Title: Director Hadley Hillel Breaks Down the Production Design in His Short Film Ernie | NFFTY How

And so I know that there were a couple issues,
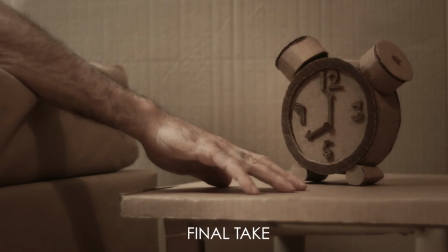250s
one with the alarm clock, where it just would kind of flop over like a piece of paper, and so we had to put some weight in it so that when Ernie hit it, it actually looked like it had a little heft to it.
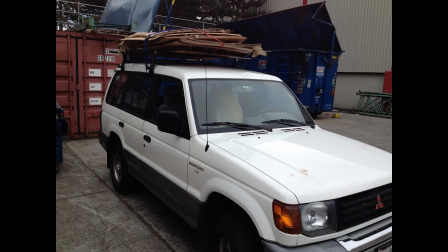259s
Funny enough, it was actually surprisingly difficult to find the quantity of cardboard we needed, so on weekends at the very end of kind of construction,
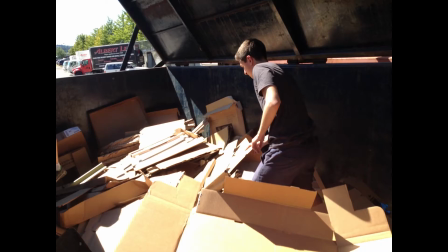267s
we would end up diving into industrial recycling bins and kind of grabbing as much cardboard as we could before people would kick us off the premises.
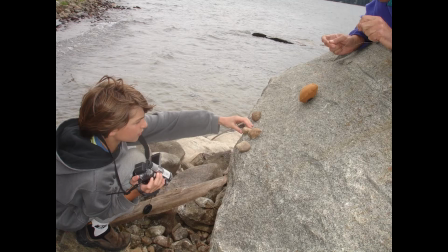275s
So I learned to make films by stealing my dad's Panasonic home video camera at the age of seven,
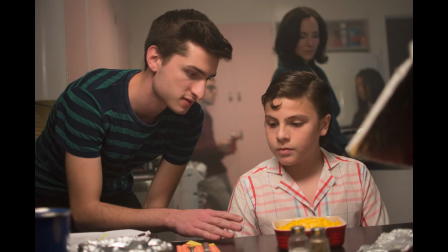280s
and then I continued to make films through middle school and through high school and ultimately went to Chapman University to study directing. I don't think a film school education is necessary to learn filmmaking. I think I learned the most from just trial and error, mostly error.
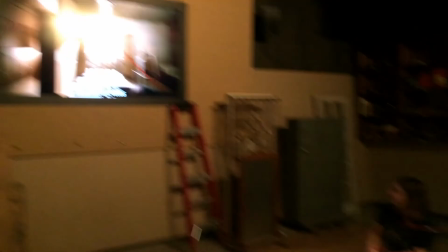297s
But I'd say that if you do go to film school, the biggest thing is just making sure that you sort of give it your all, because you really do get out of it what you put into it.
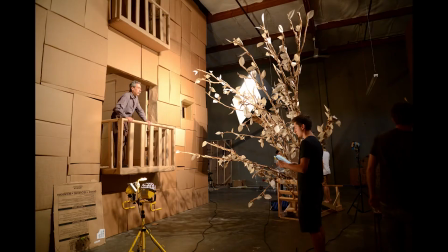307s
I think my biggest advice is to use any limitations that come your way as an opportunity and sort of look for the silver lining.
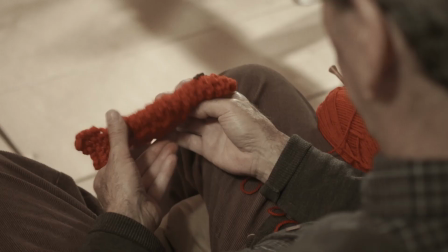314s
I think it's also really important to try to create a visual language for your film that highlights what's thematically important.
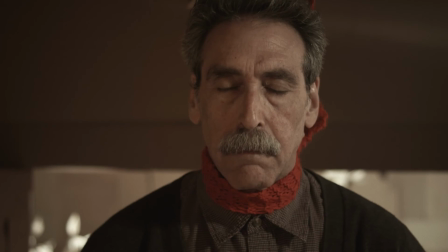321s
Ernie is obviously a very straightforward example since everything is cardboard except the symbolic elements, but I think every movie does a version of that.
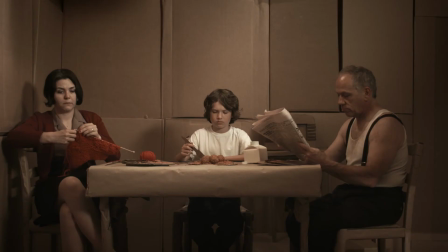329s
I would just recommend looking at ways to use color or other tools to make those items really stand out. After finishing my studies at Chapman, I signed with Echo Lake Entertainment and have since been developing my first feature.
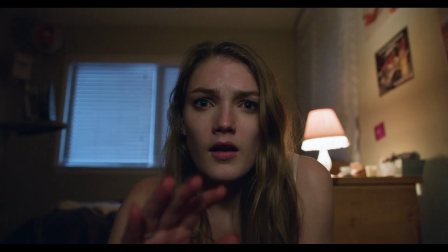343s
It's a psychological fantasy thriller based on the 2017 short I made, and I also have a couple other projects in development, including a limited series set in the Jetsons future and a few other features.
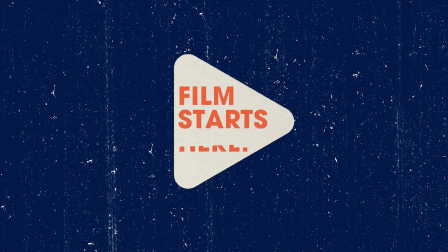354s
So definitely some exciting stuff coming up.